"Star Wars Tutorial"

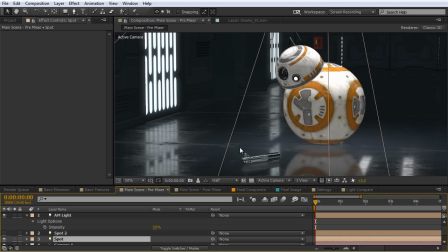745s
And you can see we get this nice feathering kind of fall off spherical around here. I'm going to adjust to another custom view here so you can see this a little easier.
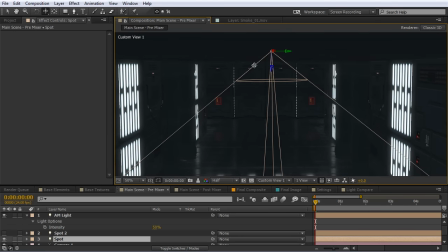754s
But I've got this light set up right here at the top of the scene. Just basically like it's a light above him and it's shining down, and I adjusted the cone angle here.
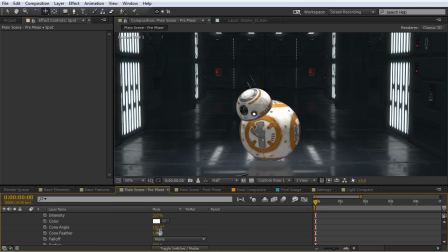763s
I'll go ahead and open this up and show you that. So the cone angle is at 102, and you can adjust that to what you would like it to be. But the big thing here is also the cone feather. This is going to create a very nice realistic fall off of the light.
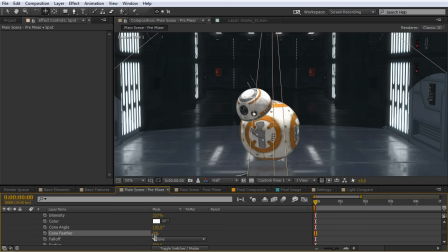775s
If I bring this all the way down to zero, you can see how wide this light actually is. But when I bring this up to 100, very nice soft lighting.
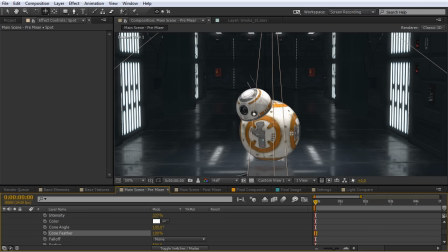783s
And softer lighting can be difficult to replicate in After Effects or in Element in general. So using spotlights is a good way to get that softer lighting effect.
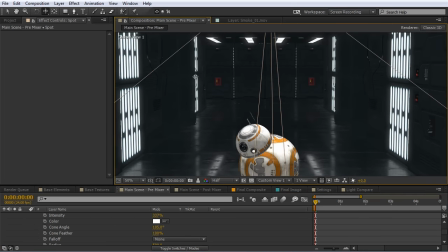792s
The other thing that's worth noting is very crucial with this is because this corridor is all closed off, you want to make sure this light is actually inside the corridor.
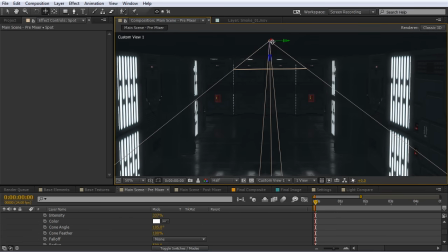800s
So you can see I've got it right up here at the roof, but it's actually inside the corridor. It's not above it. And I'll show you why that's so important.
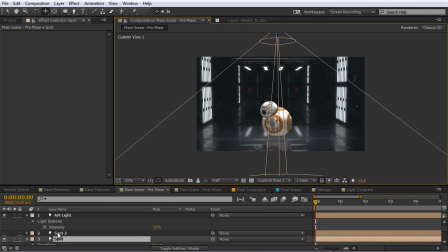806s
So if I zoom out here, just for the time being, I'm going to turn on shadows with Element. You're going to see the problem this creates if that light was outside of Element. So come here to shadows. I'm going to enable shadows. So we're getting some shadows from BB-8. But I'm going to grab that light. If I just move it up here,
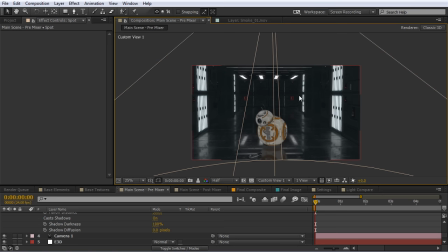823s
you can see those shadows go away completely, because if this was outside of the corridor, all these shadows are going to be being blocked by the roof. So I want to undo that. So you're going to want to make sure your light is inside the corridor. That's kind of a crucial thing. So I'm going to go back to Element here, and I'm going to turn those shadows back off because we'll get to that here a little bit later.
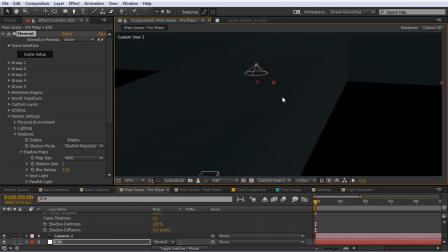839s
If I go to another custom view here, you can see here's the corridor.
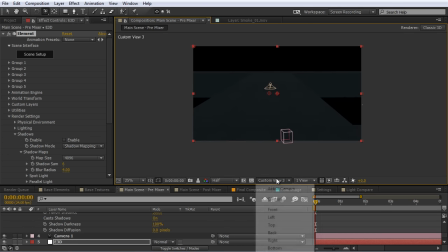845s
So sometimes it can be difficult to gauge where that light is in your scene, but just look at the shadows there and make sure you're getting them on your actual Star Wars model.
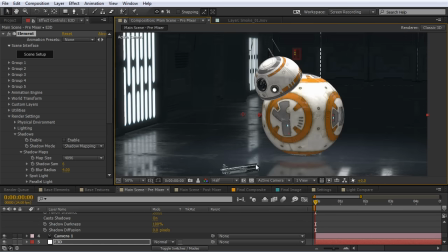853s
Now the next light I wanted to set up here was I wanted there to be some illumination on this lightsaber,
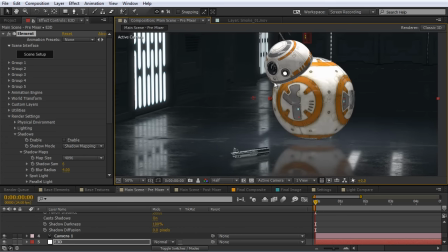857s
drawing a little more attention to that, and it's kind of acting as if the light from BB-8 is going to be lighting up that lightsaber. So what I did was I created another spotlight here. I'll just turn that on, and I'll select it. You can see it's just a narrower spotlight on the lightsaber.
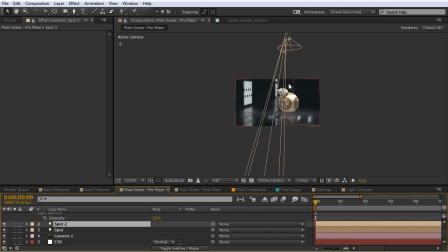870s
I'll turn it on and off there for you to see. And you can see this light source is actually coming from the roof again here, but that doesn't really matter.
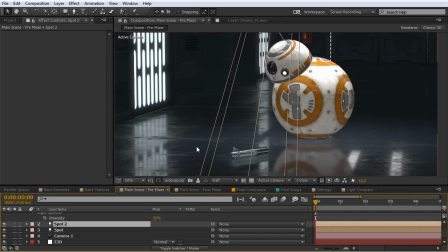877s
We don't have to position it exactly right here on BB-8 because we're going to kind of fake this where it's coming from. As long as it's lighting up the lightsaber and kind of lighting up the floor here, that's all we really need. And now that we've got the lighting set up, we can jump in here to some of the render settings in order to tweak this and make it look a lot better here.
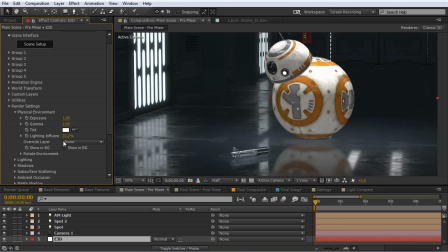893s
This is where it's really going to jump ahead quite a bit in the quality. for the physical environment, I just left this alone, lighting influence at 25%, because that's really not going to matter, because again, we're not really using our environment map in this case because we've disabled it. We're wanting to reflect this actual corridor.
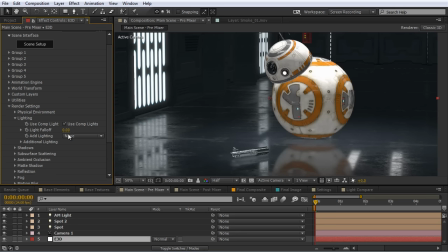908s
On the lighting as well, I just set this to use comp lights and none for the other lighting. And for shadows, what I did was I used shadow mapping, and we're going to enable that now. And you can see we're getting some nice shadows from our lights, shadows on the ground underneath BB-8, underneath his head here, and from the lightsaber.
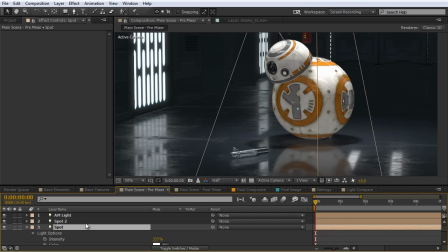925s
And for your lights, you're going to want to make sure, I'm going to hit AA on them. If I scroll down here, just make sure your cast shadows is set to on. So if you're not seeing that, just set that to on.
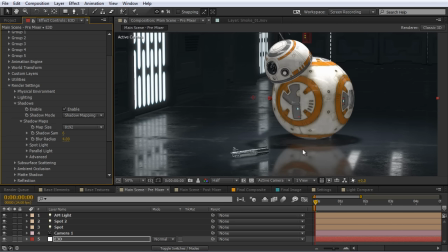938s
And with the map size for the shadows, I set that to around 4,000. You can go all the way up to 8,000 if you need even more detail, but in this case, I felt that 4,000 was enough for this scene. For shadow samples, I put that at 6, and for the blur radius, I put that at 4. So initially, this may be at 1. So you can see these are a little bit sharper, harsher shadows here, and I wanted to have a little more softness, so I just set that to 4.
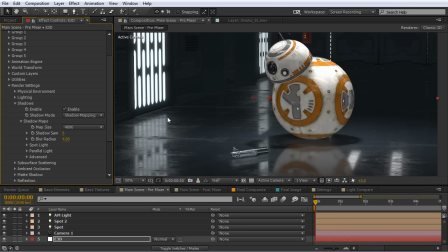958s
Get some nice fall off there, again, kind of replicating the fall off from the spotlight above. Now the next adjustment I made was in ambient occlusion, and this is where Element shines. The SSAO is really good. I use that a lot in different Element scenes, but if you want something to look photorealistic, you've got to use the ray traced AO mode here.
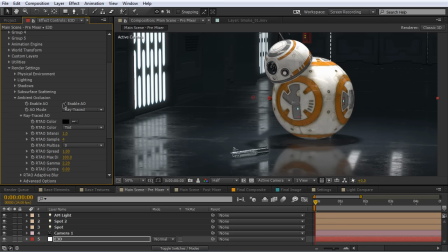977s
So I'm just going to enable that and look at this difference this makes here. Look at that.
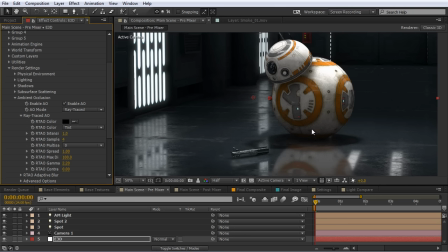983s
Now with ambient occlusion on, we're getting some amazing shadowing detail kind of coming up BB-8 here, making him look much more kind of 3D, less flat.